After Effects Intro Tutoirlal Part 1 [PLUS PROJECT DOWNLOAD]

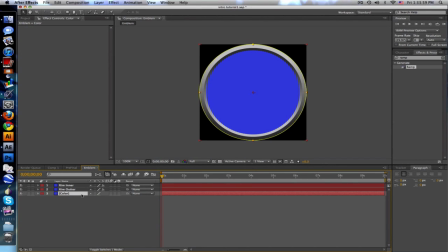Next thing I want to... Let's see. What do I do? I think you can duplicate the color. Put it in between... Let's see. No. On top of inner and put the outer on top of color.
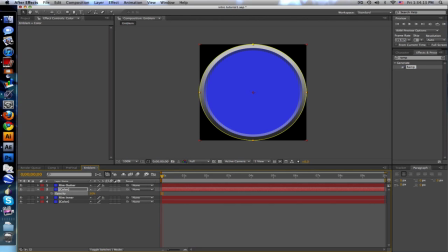And change the opacity of color down to like 50, so it like just barely colors the inner ring, kind of gives it more depth, like the colors like inside. Next, I'm gonna make the little like energy. So what I did was duplicate the color,
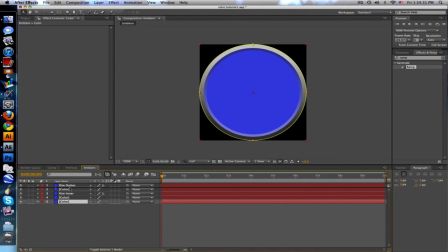put it on top of this color and call it energy. Yeah, so it's underneath the outer rim but still on top of everything else. And we are gonna go to fractal noise. Boom.
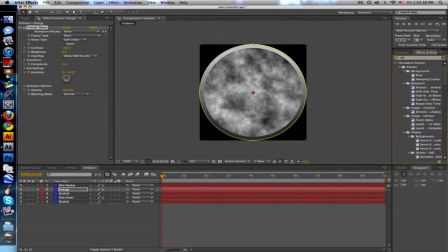And we're gonna go to vector blur, CC vector blur. Boom, drag that on. And last one, hue and saturation, drag that on. So let's go to our fractal noise and let's turn up the contrast, turn down the brightness a little bit.
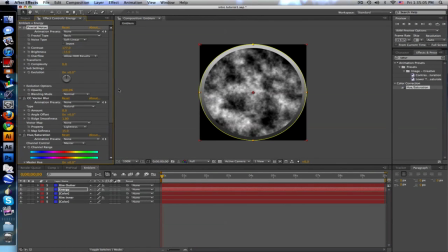That looks good. Vector blur amounts 15 or 20, kind of gives it a little like, I don't know, I call it energy, but. And then let's give it some color by clicking colorize on hue and saturation, and let's give it like a nice light blue tealish kind of color.
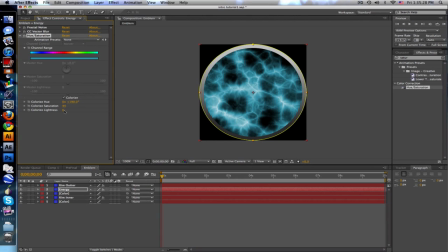Just like that. Let me give it some more color, and looks good. And let's set the transfer mode. If you toggle switch, change it to add.
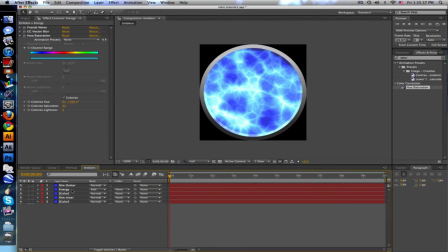So like add on top, and maybe turn the opacity down just a little bit. Maybe not. Maybe just change the brightness and whatnot over here.
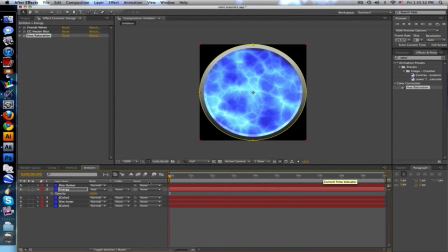Okay. So there's our emblem, but we want it to animate, so we'll go to energy and go back up to the fractal noise
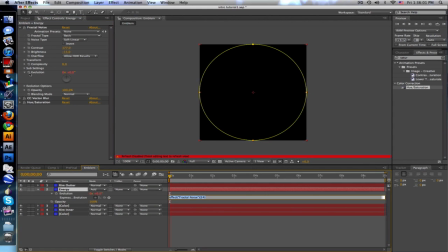evolution, hold down Alt and click on the stopwatch, and just type time times 250.
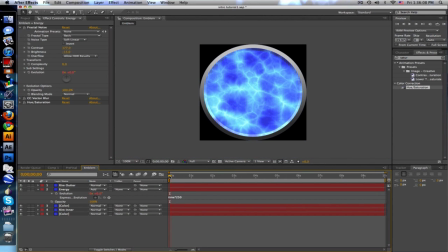So this animate value, or the evolution value, will animate as time goes on, kind of gives it a little like almost like a watery kind of energy, something like that. And what I did was bring out the masks for energy,
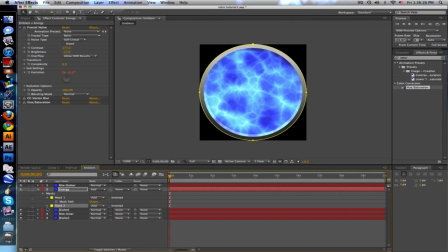duplicate that circle mask, because all these are circles, and change the second mask to subtract, bring it in so it's like that ring again, and then feather it out. So like that, because we'll put a little text thing in there,
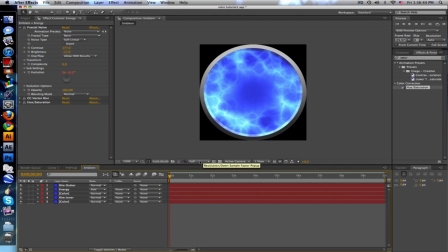and I don't want it to like overpower and cover everything. But let's see, let's bring our text in. So I'm just gonna put a B because I'm Baker, and let's size this up, kind of center it.
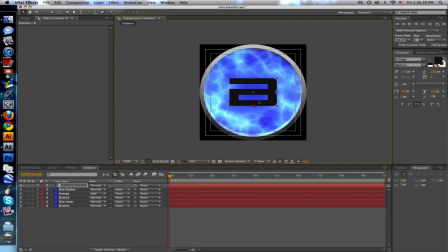Let's title action save right about there. Looks good. Maybe a little bit bigger. Oh shit. Okay, sorry if this is gonna take long, but I don't want it to take long. Center it. Okay, that's good. And I am going to
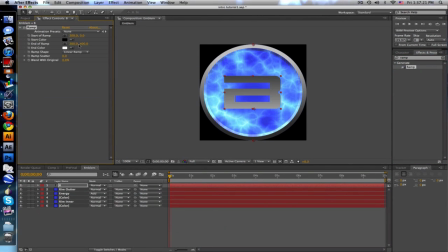put a ramp on it to kind of simulate the gradient that we use for the outer ring.
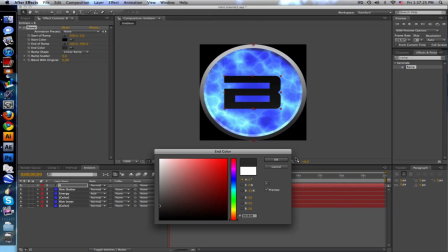So a darker gray on the bottom,
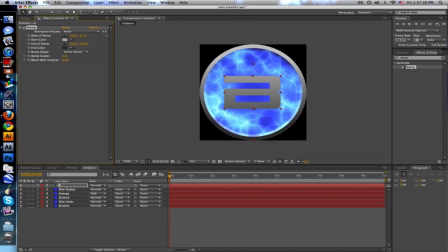lighter there, and then let's turn bring down these endpoints so it's like that. Good. And to make it a little bit more, I mean, you can keep it like that. Oh, by the way, put it under energy so the energy is kind of like flowing on top.
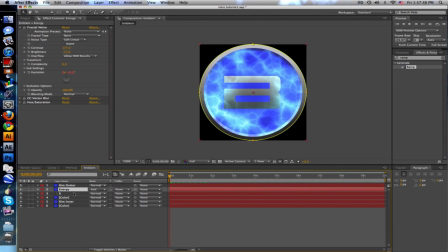To give it a little bit more life, I guess, to make it seem a little bit more 3D, duplicate the B, or your letter, and turn these both into 3D layers by hitting this switch,
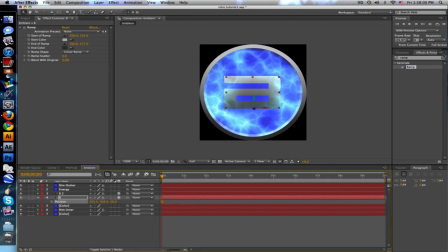and go to the position, and bring back the position a little bit, and then just change the ramp, just like a darker color.